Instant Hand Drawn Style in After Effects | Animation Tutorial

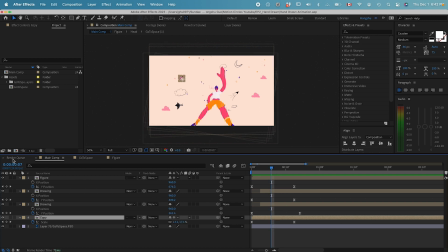[8:18]
It's kind of bothering. So I want to cut this layer maybe around seven frames. Option left square bracket. Yeah, that works for me.
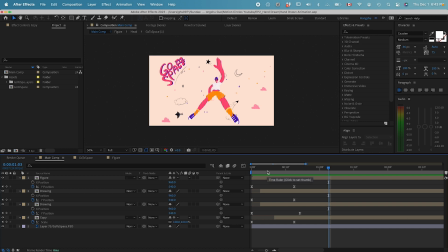[8:29]
The next thing I want to do is I want to give this guy a little figure, a wiggle effect let's go to effects and presets if you don't have it on the right-hand side you can go to Windows and then choose effects and presets let's try a wiggle position let's select this figure layer and then double click on this wiggle position maybe
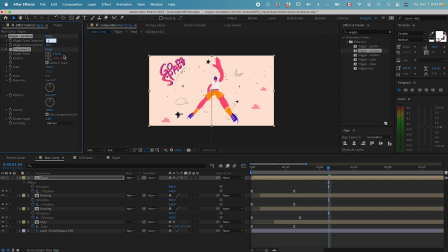[8:53]
give this guy a wiggle speed of 3 and then amount to 10. Let's see what it looks like. Yeah, I just want this guy to slightly like, you know, floating in the air. That's good.
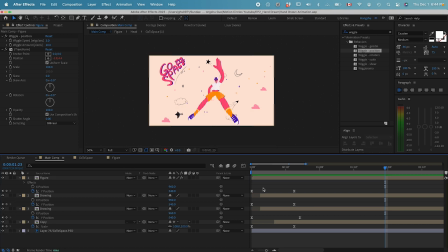[9:09]
Command S for saving. And then the next thing we want to do is to create a adjustment layer. Go to layer new adjustment layer. This is going to be our hand, hand drawn layer.
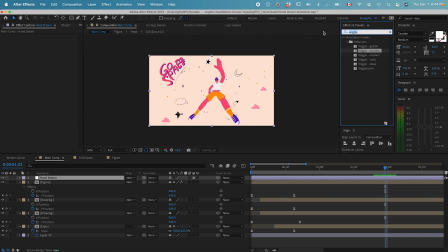[9:25]
So for the hand drawn layer, what we need is a turbulence Displace effect. With the hand-drawn layer selected, we can double click on this Turbulence Displace. It's going to displace our whole scene here. And you can see right now it's pretty distorted.
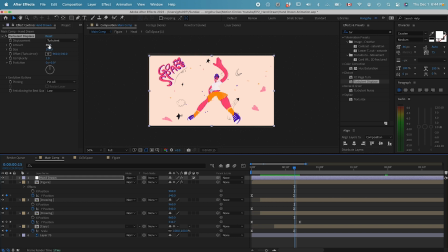[9:44]
But that's not what we want. We want to change the amount, maybe change the amount to 4 to give it a little bit of distortion, not that much, and the size to maybe 80. Complexity, let's change it to 4.
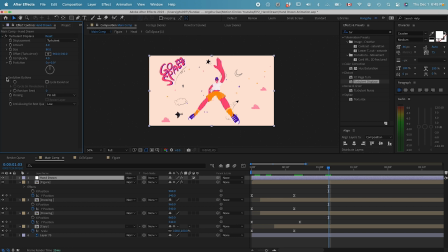[10:02]
If you want to see what it looks like, we can go down to the evolution options, and then if I modify the random seed, let's go to this random seed option, and then hold down option, click on the stopwatch. We can add an expression.
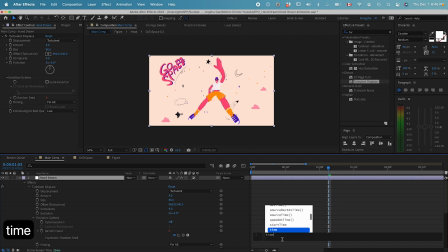[10:18]
For here, let's add a time times expression time times four semicolon so
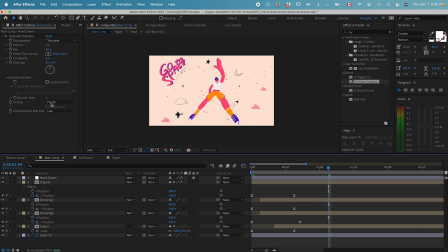[10:27]
it's gonna give our random seed a continuing changing expression that actually looks pretty good so our random seed is constantly changing so that's why the turbulence
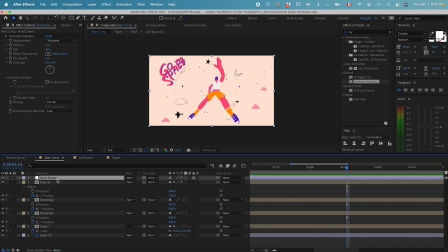[10:43]
displays is actually animating another thing if you want we can do a posterized effect right now we got 24 frames per second. For hand-drawn animation, normally it wouldn't be 24 frames per second, it would be probably like 12 frames per second, something like that.
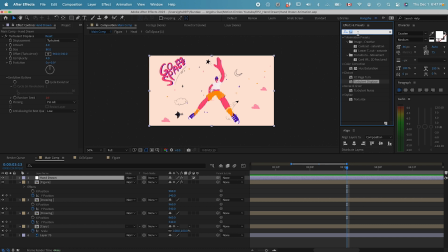[11:00]
So if we change it, if we use a posterized time effect, let's change the frame rate to 6 frames per second, it's going to give us a very slow frame rate.
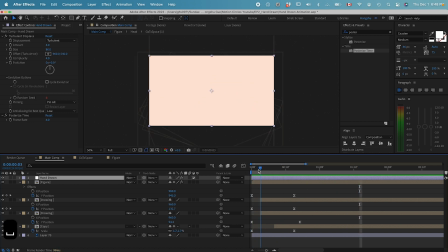[11:16]
So it's basically having a more hand-drawn look, or maybe it's too much. Let's change it to 10. Yeah, I think 10 or 12 might work.
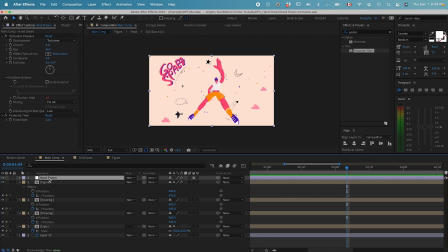[11:31]
This is actually the easy way to do it, to add a adjustment layer to control all the layers underneath it. Another way we can do it is we can copy the turbulence displays effects and then we can individually apply to these different layers.
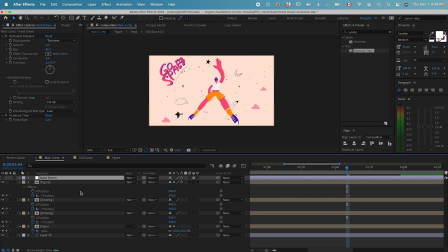[11:49]
Let's say if we turn off this hand-drawn layer and then we can apply the turbulence displays into the figure. Now we can individually control the setting of this turbulence displays and have a different kind of
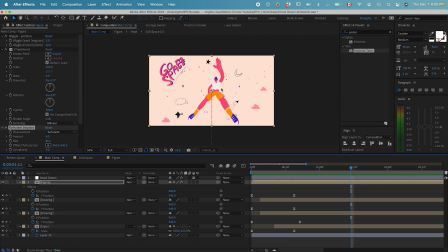[12:03]
hand-drawn pace or hand-drawn style between the figure or the text or the small elements at the back. So it's just going to give us more control and more possibility. I like how this is looking right now.
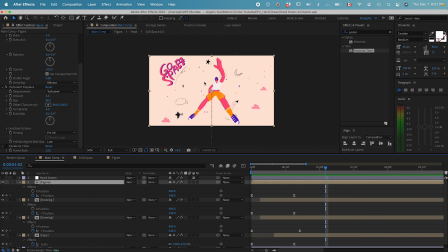[12:17]
The last thing I want to do, maybe I want to animate the bird and the rocket a little bit in the scene to give it a more stylized look.